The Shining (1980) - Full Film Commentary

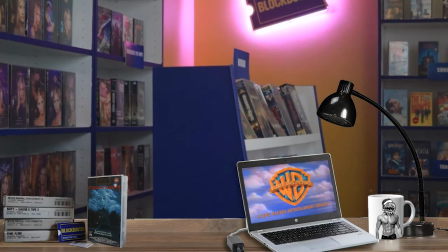Hello and welcome to this audio commentary for Stanley Kubrick's The Shining from 1980. This is being recorded as part of the Rental Breakdown Project and Proper Horror Show,
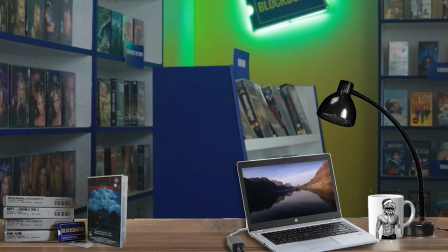and over the course of this commentary I'm going to be talking about the 2-hour 23 minute version of The Shining.
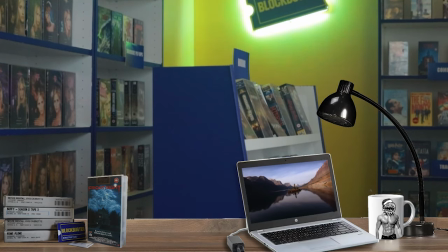That is the original cut, the US version, and it might sound odd that I have to specify that,
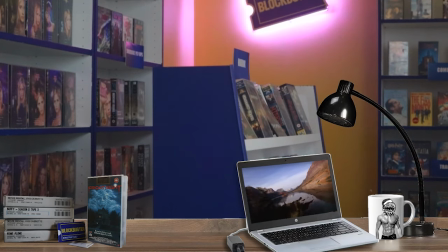but I just want to be clear for European friends that if you're in my neck of
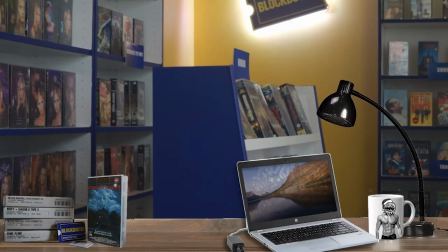the woods, you might be used to the shorter European version that's missing about 25 minutes of footage.
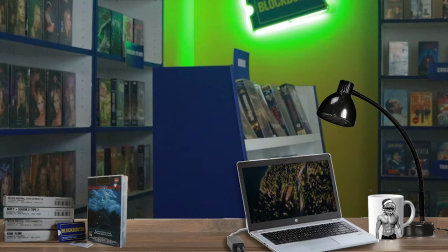If you're used to that version, make sure you get the full American cut, otherwise this commentary will be hard to follow and it might also be confusing. If you're watching the new one, you're going to see a lot of new material. We'll get into that as we go.
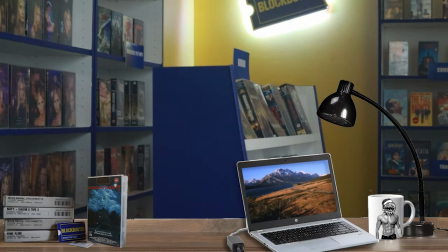I also want to talk now about the music you're hearing quickly. This is an original piece, and that's very unusual for Stanley Kubrick.
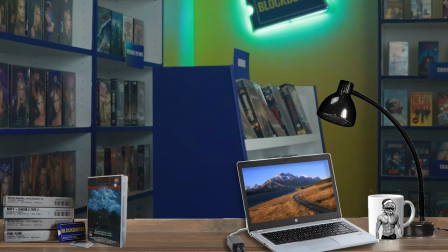He really likes using classical music, something that he increasingly leaned on in his career.
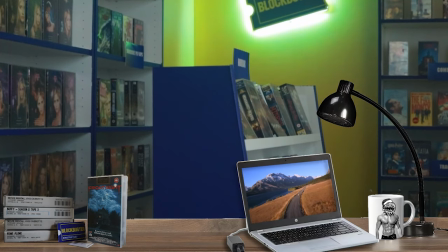I will talk about that in some depth later, but I just want to note that this main title theme,
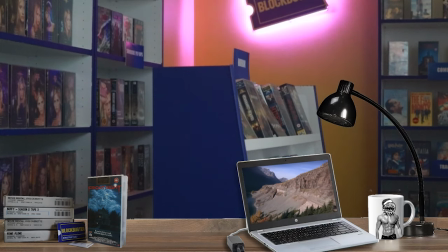that is an original by Wendy Carlos and Rachel Elkind. Carlos had worked previously with Kubrick on A Clockwork Orange and obviously did something right.
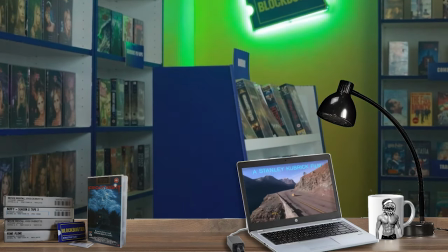We've just passed a section there where an unfortunate mistake had been edited out,
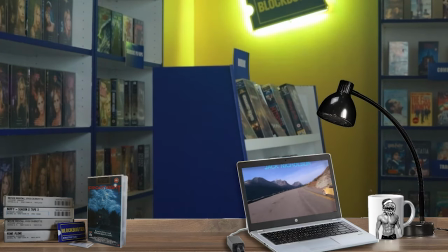a shadow of the helicopter that is currently swooping at that car like it was a bird of prey.
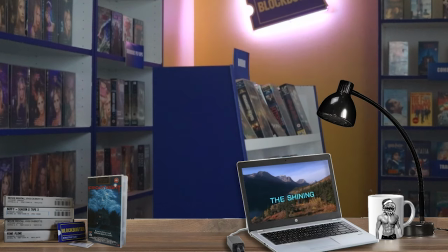And I really love that shot. Maybe it's a little awkward to fix it digitally, but it probably is for the best.
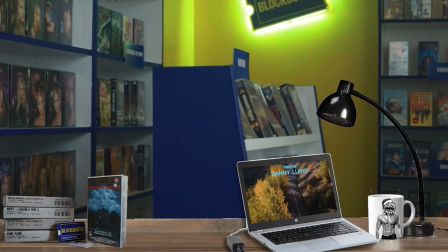This shot is absolutely astonishing.
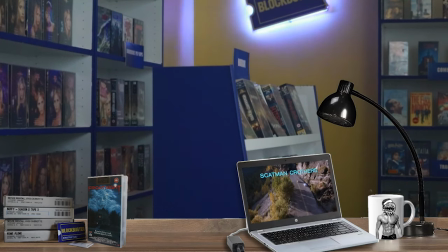It's setting us up for some greatness here because that music is adding to what the visuals are showing us.
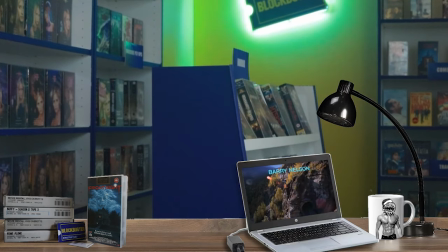We are looking at some beautiful shots of nature, but Kubrick is giving us a feeling here of a bird of prey following something, stalking its prey.
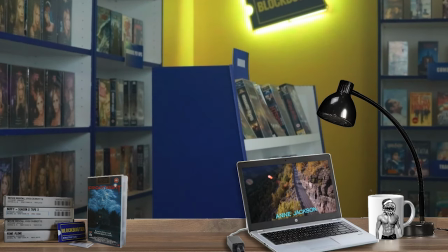We're seeing this tiny car absolutely dwarfed by its surroundings.
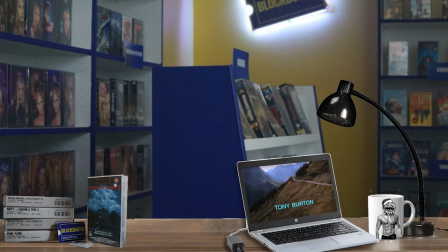You're seeing nothing else following it. The cars that you see are stopped or they're going in the opposite direction. And you're getting that sense of foreboding, all helped by this music,
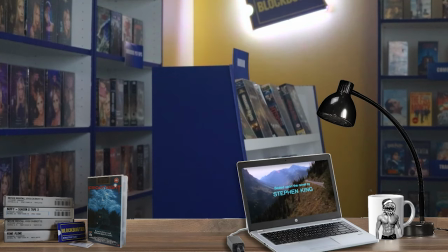which is reflecting a little bit of the Dies Irae, or the Day of Wrath,
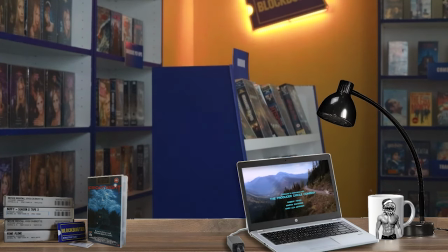adding this huge ominous tone to what you're seeing.
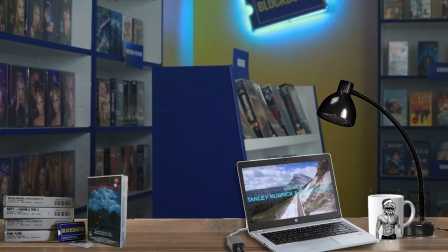Instead of just pretty nature, you are seeing a car venturing into the unknown,
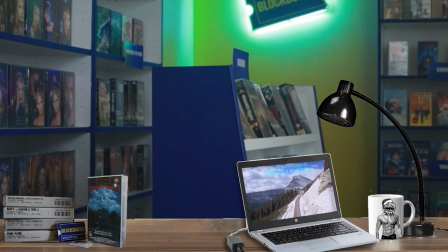venturing into area no one else is going, and looking absolutely overwhelmed by the daunting surroundings.
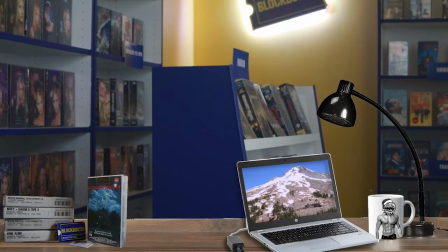Those surroundings now also including your first shot of the Timberline Lodge, and no maze.
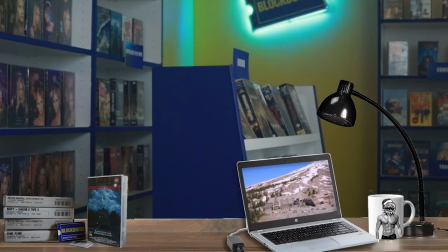I have to note that right now. There is no maze. Now that's something really easy to overlook in this, no pun intended there,
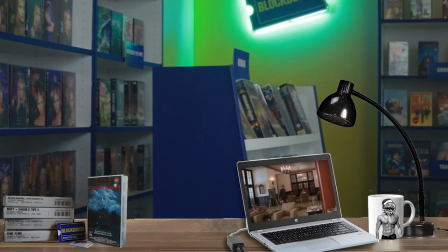but it's absolutely crucial to one of the things I want to tell you about in this video, which is fairly well recorded at this point,
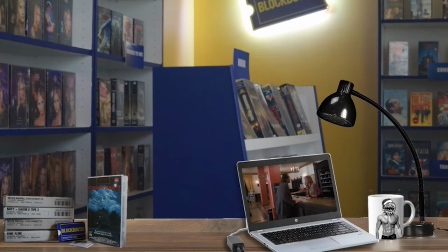thanks to the excellent work of Rob Agar, but we will have to talk about the impossible geometry of the overlook.
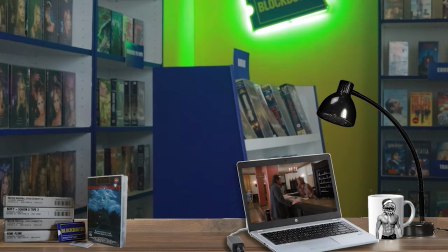But as well as noting how this hotel logistically,
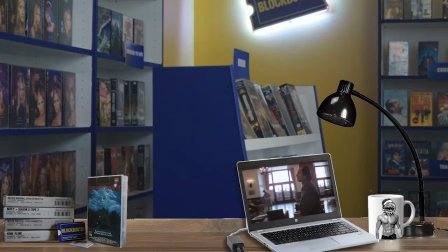geometrically makes no sense, I'll also tell you how that works in the film.
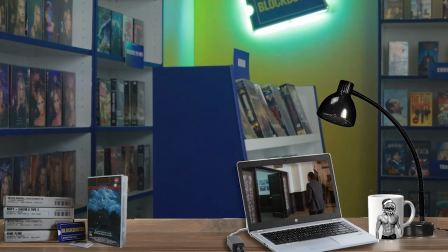Now look at this office that's going into now. You see behind it there must have been a corridor. Now Jack goes into it.
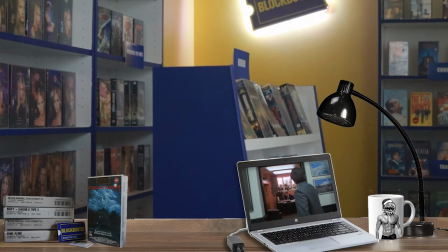There's no corridor behind it. It apparently opens up into the great outdoors.
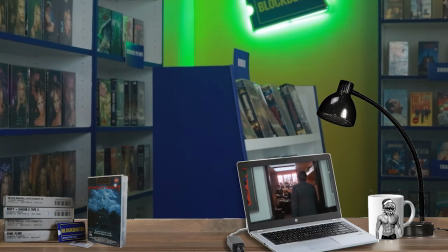Look at all that wonderful sunlight in the bush. That's just a little thing that throws you off that you may not notice consciously,
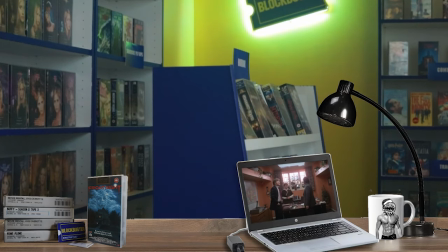or but to steal from Red Letter Media, you may not have noticed it, but your brain did. If you've never heard of the impossible geometry thing before, this might be a bit mind-blowing for you.
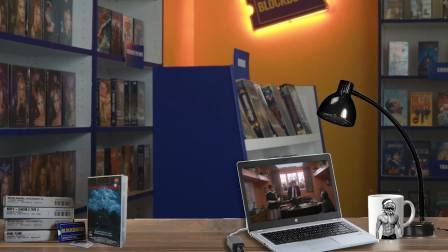We'll point out a few of them, but really Rob Agar is the person you should go to for this.